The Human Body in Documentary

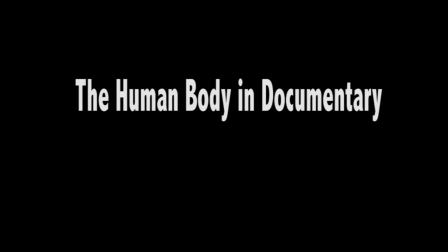0s
What does it mean to use the human body as a vessel to enter and portray reality?
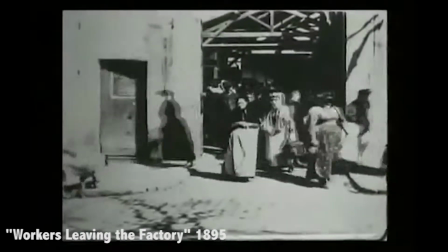10s
Documentary film since its beginning of time has used the human body as a way to enter reality.
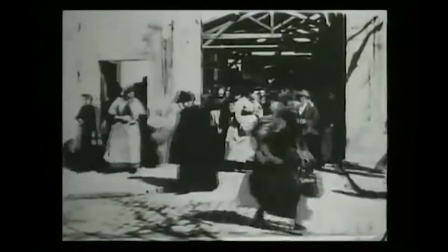18s
I'm interested in analyzing the different ways documentarians have used the camera and the image of the human body to create a sense of reality.
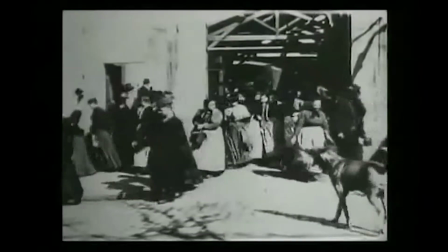28s
The camera is constantly exploiting the image of the human,
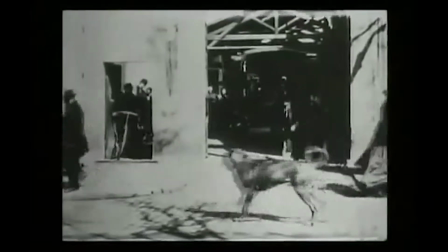32s
but you might wonder, what do I mean with the word exploitation?
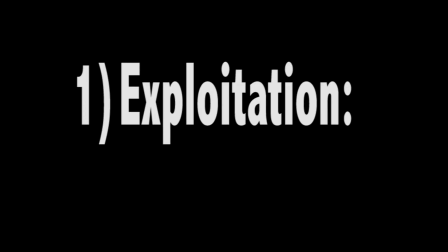37s
There are various meanings for the word exploitation. The most common meaning is exploitation as the action or fact
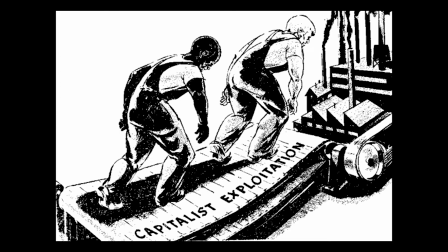45s
of treating someone unfair in order to benefit from their work.
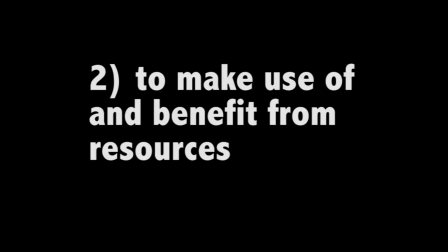51s
But the meaning I'm interested in is exploitation, to make use and benefit from resources.
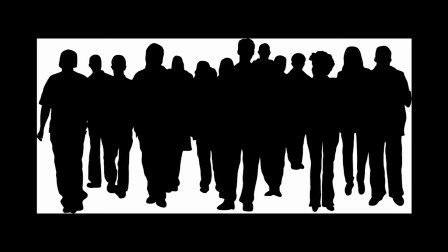58s
In this case, the resource being the image of the human body.
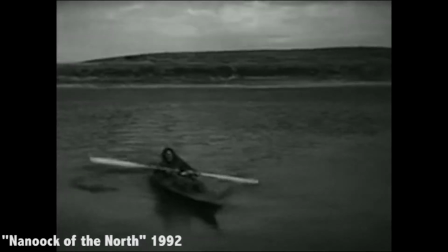64s
In Flaherty's
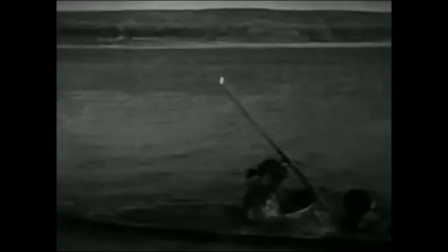67s
docudrama Nanook of the North, he presents the viewer the image of Nanook, an Inuk man.
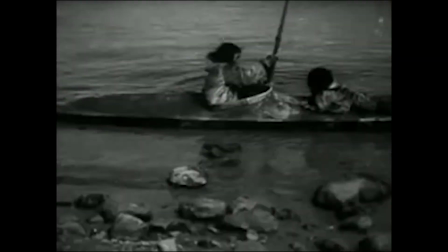75s
What's interesting is the way Flaherty makes use of the ability to witness an episode from many angles and distances,
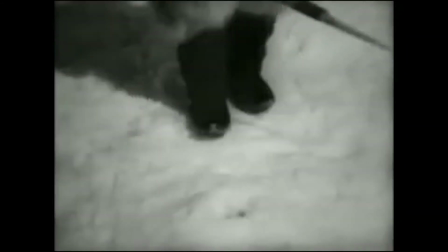84s
seen in quick succession.
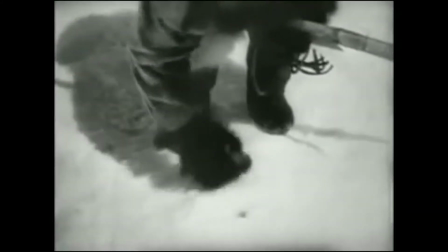86s
This is a totally surrealistic perspective that had previously been used in fiction film.
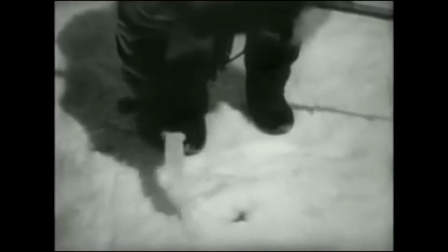94s
This technique puts the viewer in a sense of awe and surprise.
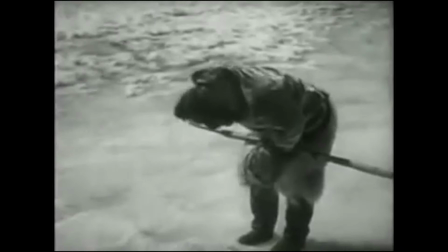99s
Reality can suddenly be seen in more than one way.
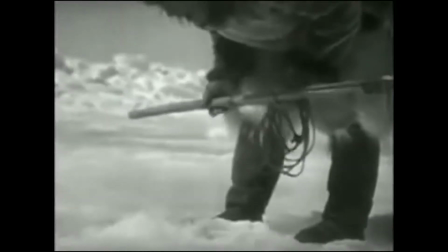104s
The body of Nanook is functioning as the body that is performing for the camera,
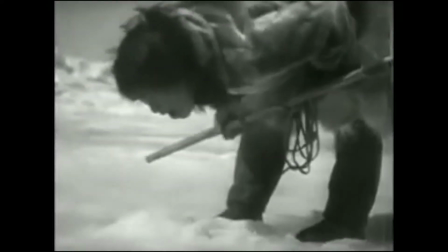111s
and therefore it creates a tension between the real versus the unreal.
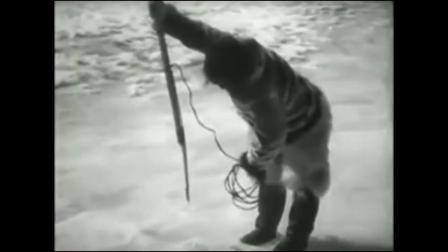117s
In some shots, Nanook looks directly to the camera.
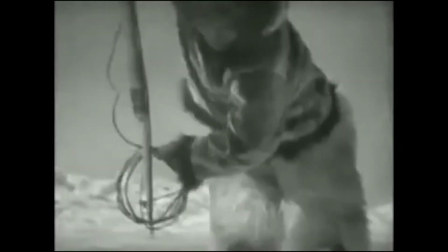121s
The viewer is reminded that Nanook is aware that he is being filmed.
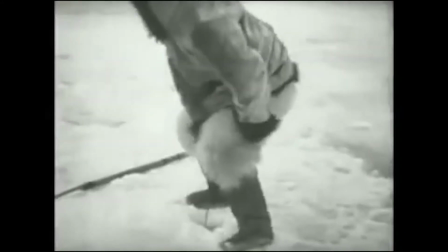127s
Although Nanook is clearly performing,
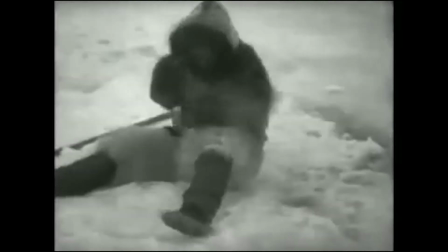130s
the viewer accepts this image of the human body as what life in the Arctic is.
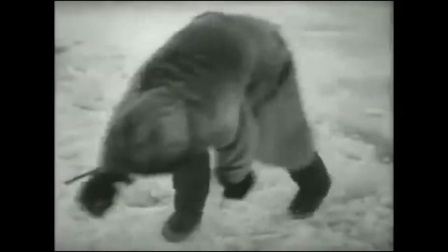138s
Flaherty gives us a body that is definitely performing for the camera,
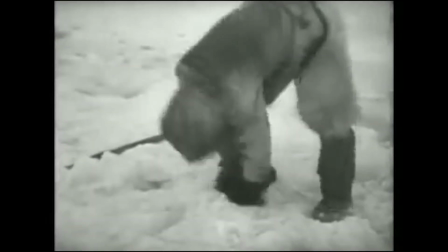143s
therefore, it's giving us a mediated reality through a performing body.
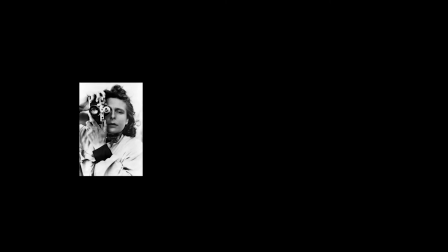148s
Another documentarian which makes use of the human
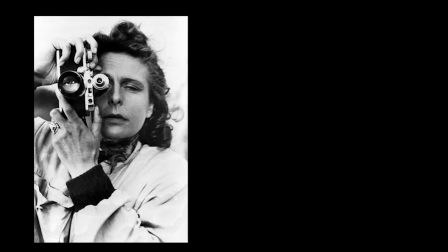153s
body as a resource is Leni Riefenstahl.
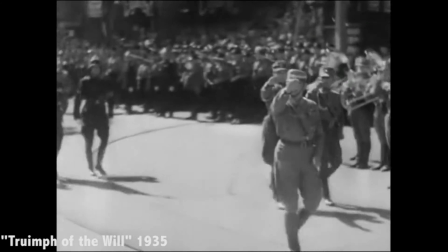158s
In Triumph of the Will, which has the political agenda to portray Hitler as a great ruler,
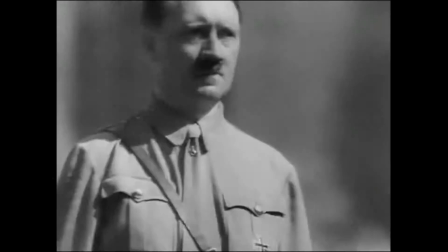164s
she celebrates the power of the assembled, choreographed masses.
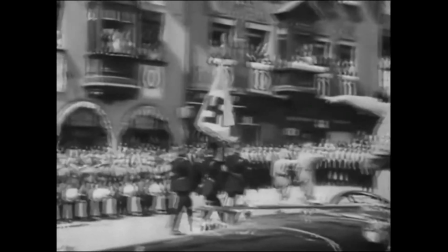169s
The coordinated movement of the troops and the cadence of the soundtrack music
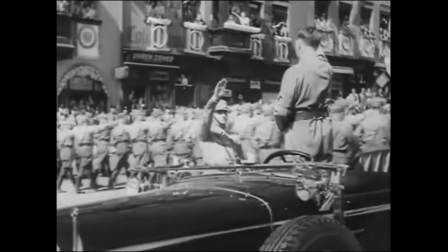175s
makes it clear that these bodies don't experience alienation but ecstasy.
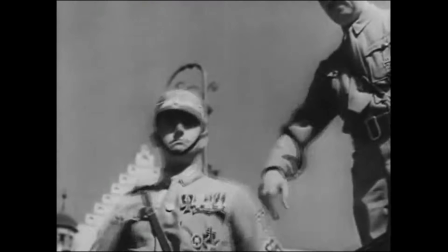180s
She is manipulating
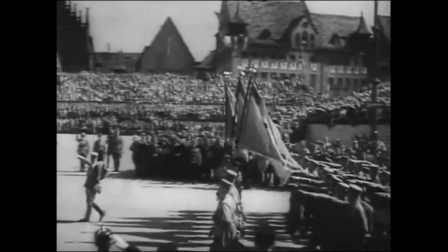182s
the way the human body moves and functions in order to transmit the message of success and power.
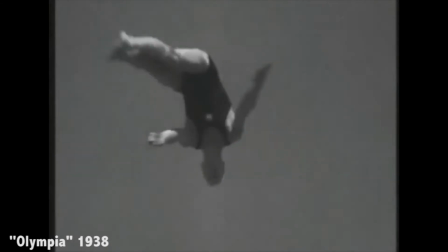191s
Likewise, in Olympia, where she documents the 1936 Summer Olympic Games in Berlin,
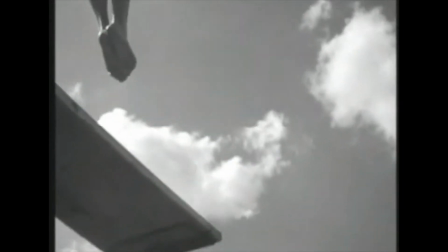198s
she makes use of the human body, again, to promote a sense of superiority.
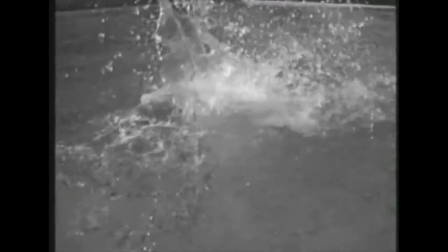204s
But this time, the approach becomes all about the aesthetics of the human body.
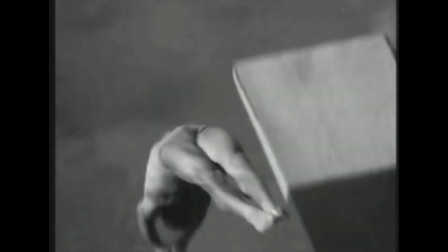210s
She presents the viewer with the body as a form. It becomes a pictorial image.
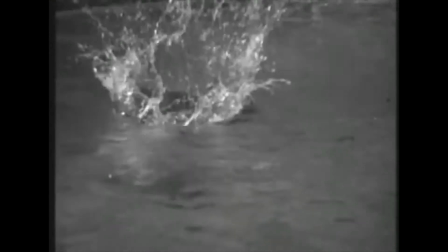217s
She plays with the human body as this form anyone can relate to, but that no one has really seen this way before.
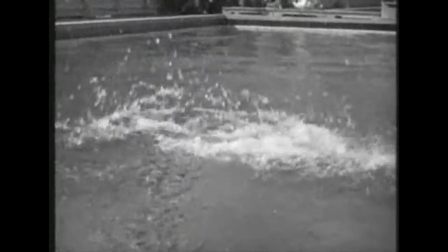226s
With her use of repetition and slow motion, she allows the viewer to enter the bodies of these athletes,
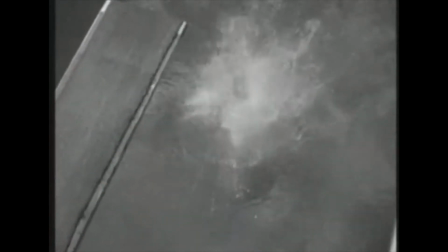234s
to identify with them and feel that sense of strength.
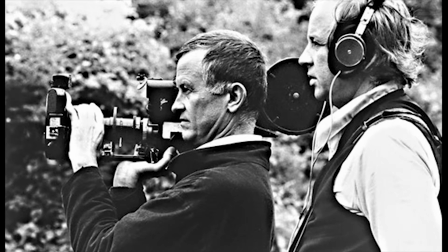240s
The Maisel brothers present a different approach to the use of the human body.